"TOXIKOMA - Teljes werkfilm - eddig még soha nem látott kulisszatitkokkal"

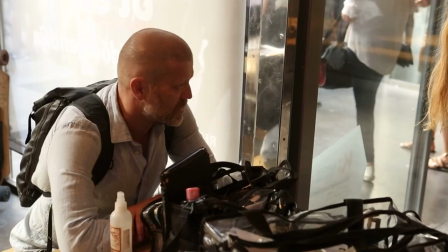12:24 Az a jelenet, és hát itt borult nálam ki a Billy, amikor segítőleg lesminkel, illetve hogy eltünteti a szúrásnyomokat, és ott a Hilde is, és akkor így azt mondta, hogy Győző, ezt ezt én csináltam neked,
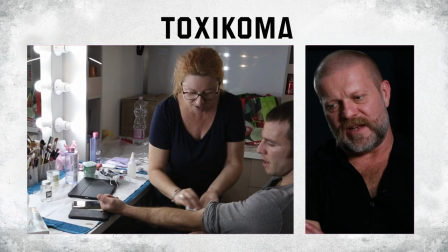12:42 azt tudod? És mondom, persze, hogy tudom. Hát az a lány, aki anno egy korrektorral, illetve lesminkelt a szúrásnyomokat,
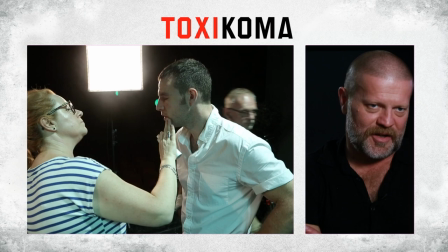12:49 az a 20 évvel később ennek a mozinak a sminkese, az valami egészen abszurd és extrém. Itt volt, amikor így jesszusom, hogy olyan csúszik össze két dimenzió.
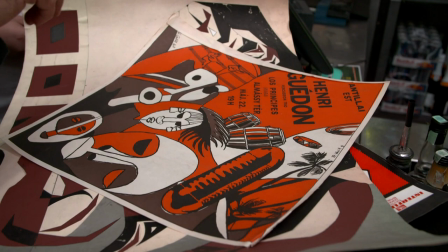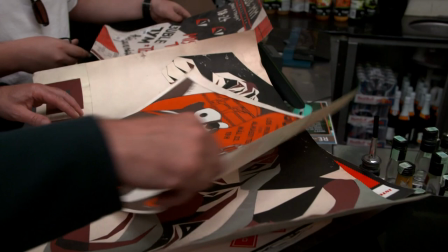13:05 Ezeket a 88.
A Győzővel való találkozásnál mi szerettük volna, ha mesél arról a lakásról, amiben ők akkor laktak, hogy az hogy nézett ki.
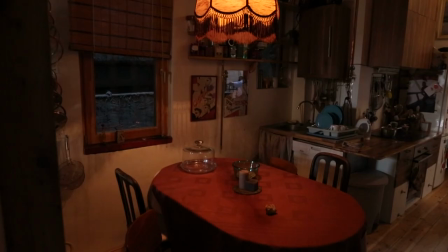13:15 És mivel ő előtte grafikus dolgokat is csinált,
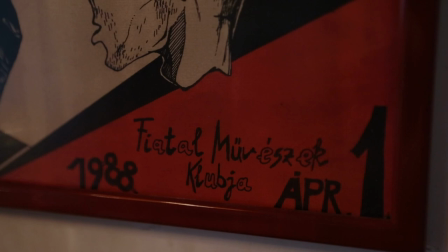13:21 felajánlotta, hogy ezeket használhatjuk, és elég sok olyan plakát,
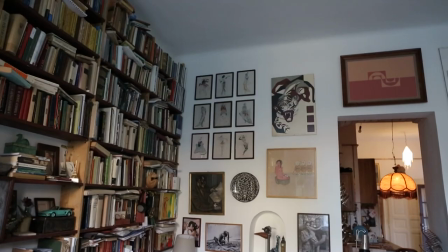13:26 meg grafika került be abba a lakásba, ami akkor tájt az ő kezéből került elő.
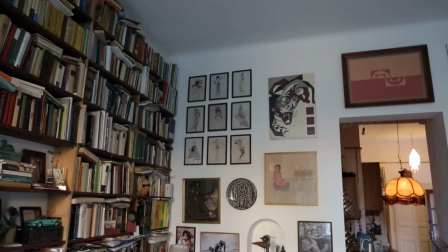13:31 Tudta, hogy én grafikus voltam, vagy kint végeztem.
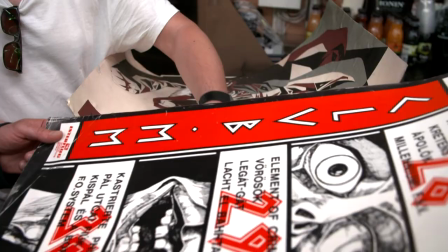13:34 Ha már a saját lakásomban vagyunk, akkor azokat feltetnénk a falra, tehát akkor ez teljesen autentikus.
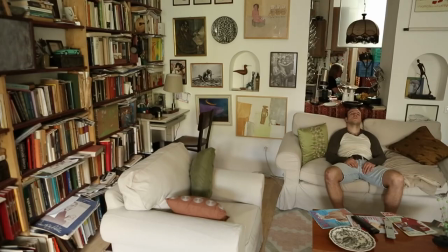13:41 Elkezdtem keresni, és meg is találtam a zenekar plakátokat, amiket én terveztem, bekerült egy csomó minden, amiket hoztam.
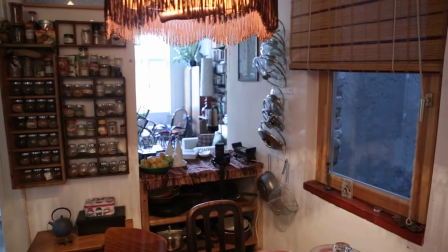13:47 Ugye az a alcím, hogy rámerre lépni egy alvó tigris farkára. Itt tudtam, hogy jelenjen meg ez a motivum.
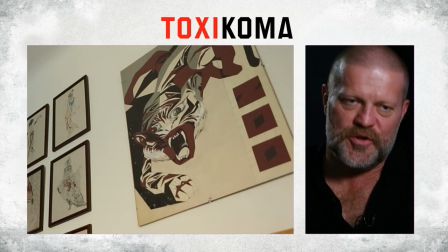13:54 Terveztem egy munkát, amin egy nagy tigris volt látható.
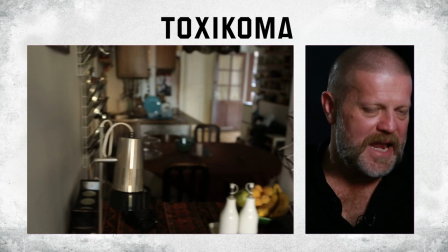13:59 És a tigris is fölkerül a falra, de még nagyon sok apró helyen megjelenik.
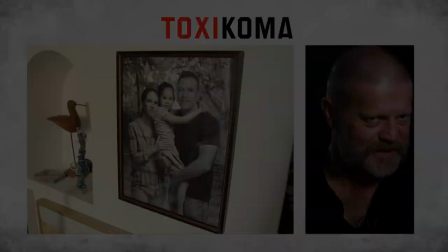14:04 De nem, tolakodóan, ha valaki észrevesz, de van, aki nem akar, nem.
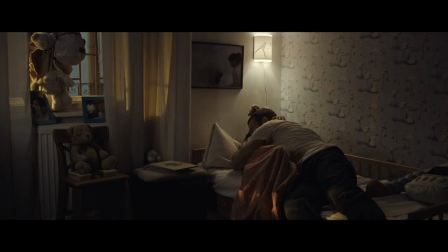14:10 Nagy ölelés!
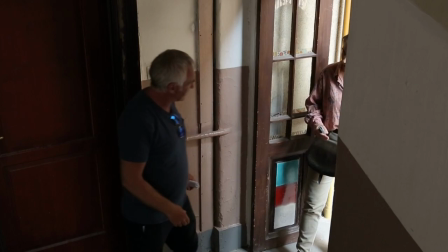14:17 Judit! Hagyjál, mondtam, hogy ne gyere! Amikor megfogod, ki kell kapnod a kezel, és hagyjál, az árva legyen.
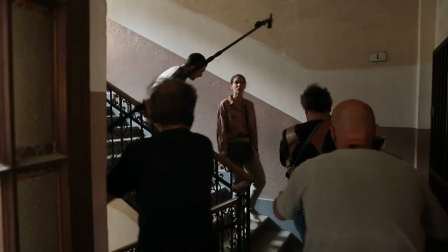14:25 Jó. Nem lesz többet ilyen. Miért ne lenne? Összeszedem magam. Nem akarok folyton azon rettegni, hogy mikor történik valami tragédia.
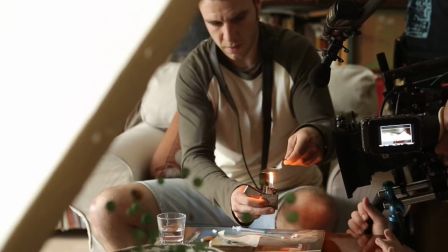14:31 Akármennyire szomorú jelenetek is, de nagyon jó volt csinálni. Judit a filmben én azt gondolom, hogy egy biztos társa, és nem hagyja őt ott a bajban.
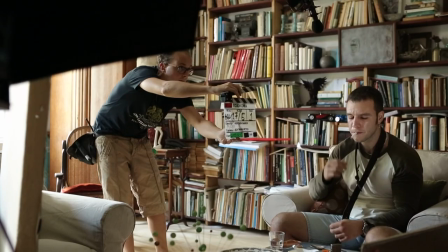14:40 Csinál vele olyanokat a Győző, amire sok nő azt mondaná, hogy na hello, itt a vége. És ő szerintem nagyon szereti őt, és nagyon akarja, hogy ez működjön, hiszen ott van a kislányuk, aki ráadásul rajong az apukájáért.
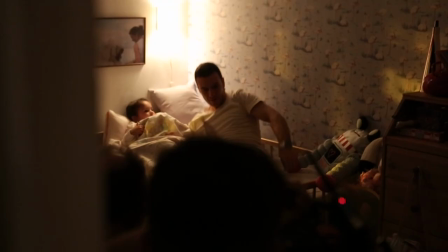14:53 Győzőt nagyon kevesen ismerik igazán. Nagyon odafigyelő, egy hihetetlenül büszke apát látni nap mint nap.
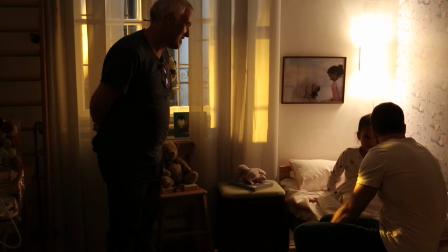15:02 Good night, I love you. Nagy puszi.
Voltak olyan jelenetek, olyan mozzanatok, olyan mondatok, olyan
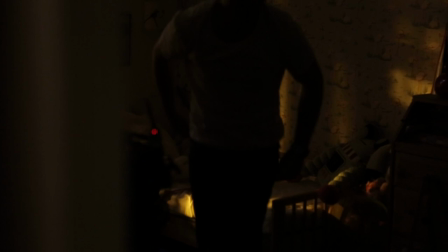15:11 kvázi mantrák, amit én a Borinak, mikor lefeküdtünk, a lányomnak mindig mondtam. És mondtam a Gábornak, hogy ez akkor jó, hogyha ez tényleg úgy hangzik el, ahogy hangzik. Lehet, hogy csak én tudom, de ez nagyon fontos.
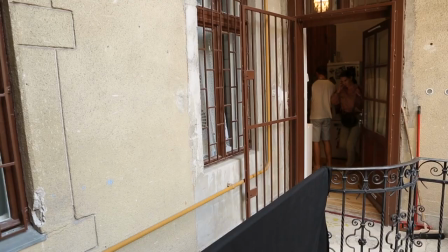15:22 Halló, itt vagyok.
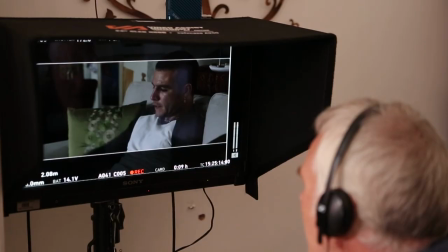15:28 Győző beszámolói alapján képzeltem el azt, hogy ez micsoda csata, és egyébként, hogy micsoda felelősség azt mondani, hogy kitartok melletted, és tudom a kamuidat, és akkor is kitartok.
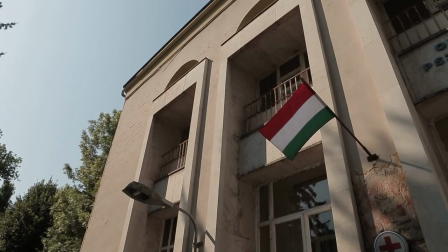15:40 Mindez az esemény az Opniba játszódott, ugye a Hűvösvölgyi úti intézetbe,
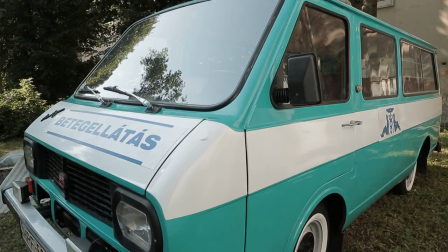15:46 ami sajnos olyan romos állapotban van, hogy nem tudtuk megkapni,
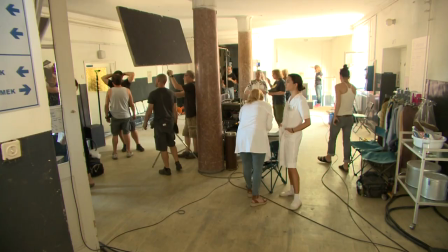15:49 mert életveszélyessé van nyilvánítva, de találtunk egy olyan elhagyatott kórházat, ami aztán olyan izgalmas textúráját adott a filmnek,
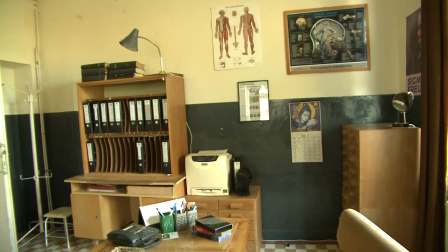16:00 ami nekem nagyon-nagyon tetszett. Meg kell említeni a díszlet tervezőket, Verebes Zolit és Szurdi Jucit, akik barom izgalmas hátteret kreáltak nekünk a jelenetekhez.
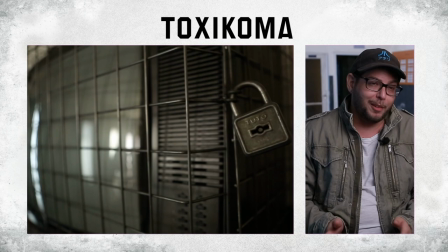16:13 Aki 20-30 éves, az emlékszik még, hogy 2000-ben mi volt, illetve mi nem volt,
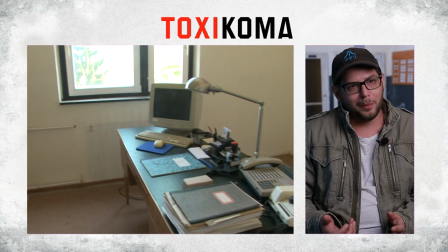16:18 mert ebben a filmben inkább az a nehézség, hogy ki kellett szednünk egy csomó dolgot a korból, mert nem voltak laptopok,
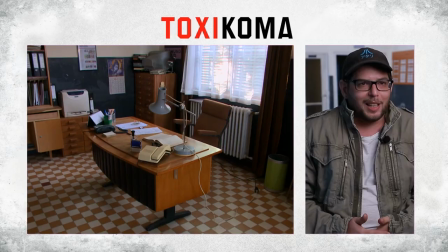16:24 nem voltak ilyen telefonok, tehát azt kellett végig gondolni egyszer, hogy tudjuk megteremteni annak az érzetét, hogy 2000-ben vagyunk.